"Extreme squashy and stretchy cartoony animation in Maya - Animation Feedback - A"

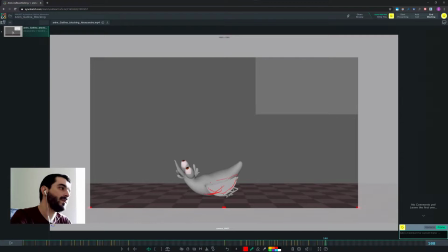(24:50)
I would try to lift the wing in here a bit just to see the feet a tiny bit more, just because you're occluding them. And 108, in my opinion, should have perhaps the base of the wing still already down,
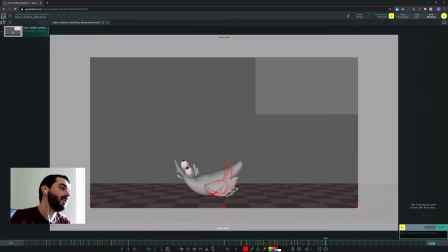(25:06)
but I would delay the tip of the wing a bit more. Yeah, I think it would work. And in on 109 you will find that the is this a crest?
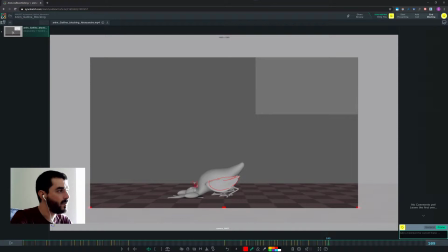(25:25)
I don't remember what's the name of this. I think that should still be up, because that's when you hit the floor with the head, but the crest is still up. It should come down later in another pose. And I think you can also you can put the very tip of the beak up a tiny bit. That would be fun.
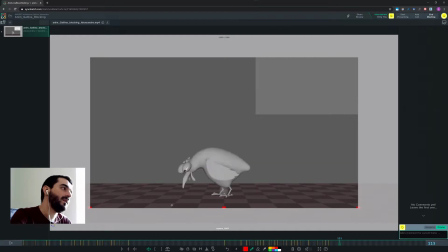(25:47)
And then as we go up, I think between
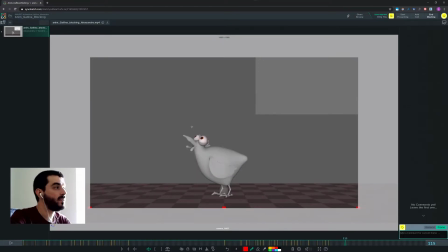(26:02)
112 and 115 you need a tiny bit more time and a breakdown where you put the head more or less the same height where it is here, but with the beak, say, a bit lower,
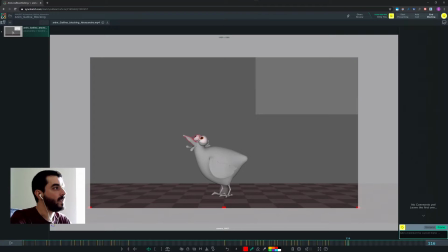(26:16)
so that the last motion will be that of the head moving up. See that? And also the those sort of appendix down here should be probably low still.
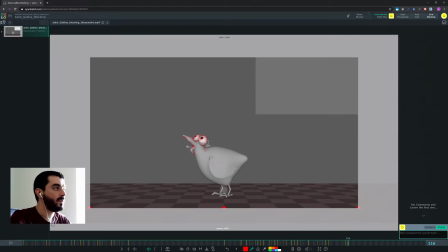(26:34)
And then they will start to go up in here, but the bottom will still be low. And then they would be coming up as the head goes down,
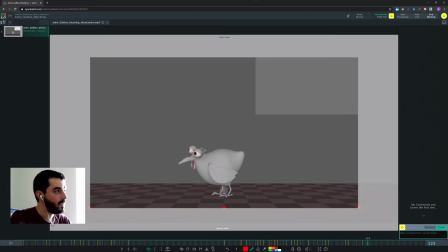(26:49)
and they would dangle and come back. See that? That's what you would like to do. Right now the problem is that also it feels like the head goes down and the tail goes up by the same amount. So probably in there,
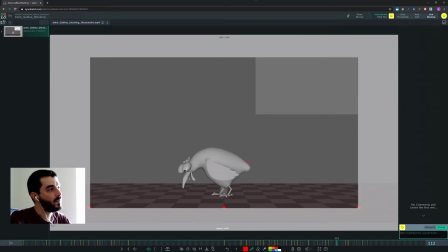(27:09)
I think if you could on 112 you could try and keep the very tip of the tail still up, and then lower it on 115, and then it could then come up.
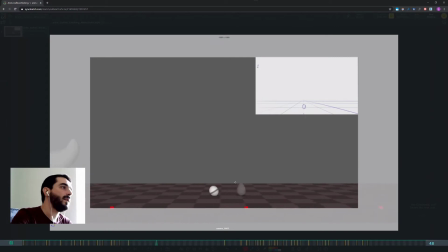(27:25)
There you go. Yeah, it's a lot of fun. I think you could push it a lot more, as I said. There are a lot of things that could be done. I think you need to break down the motion a bit more, because you tend to put a bunch of actions into the same pose.
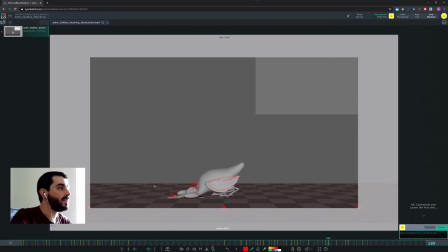(27:44)
This one is indicative to it. I mean, you go down with both the whole body and the head and also the crest there. So, I mean, there are different approaches to this.
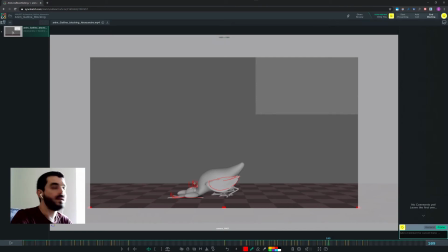(27:58)
I've seen people keeping this pose, and then once they spline, they just make a mental note of going there and fix this stuff and just put the crest back up. And then I've seen people just deciding to make another pose where the crest is up, and
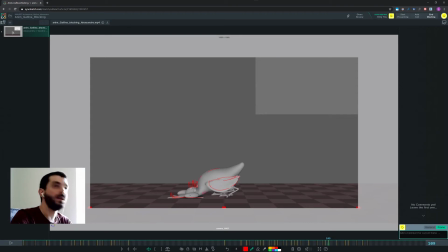(28:13)
they work into the pose here a bit more, so that when they go to spline they have less surprises. It's really down to you. At the beginning I would just take a mental note of this problem here, and then when I went into splining I would fix it.
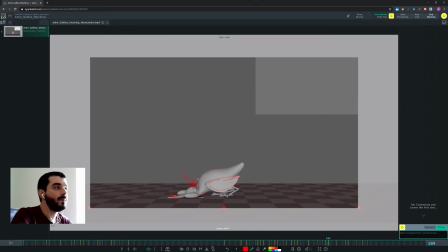(28:30)
But then in time I just developed the habit of making all the poses I need before I go into spline, because when you go into spline you often have very bad surprises where the animation suddenly doesn't work, becomes very floaty, and you don't know why. I mean, it's very difficult to troubleshoot, I think.
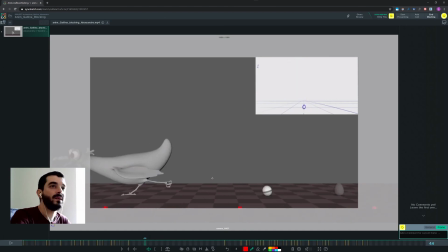(28:46)
So, and in fact it tends to be a kind of a nightmare, I think, especially when you're starting to animate.
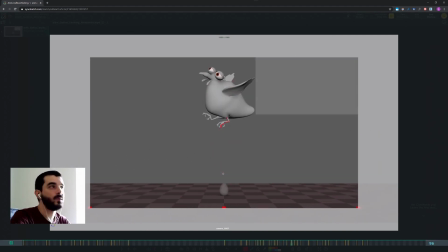(28:52)
So in general I prefer to have all of my poses there so that I know what goes on. But I think both approaches are valid.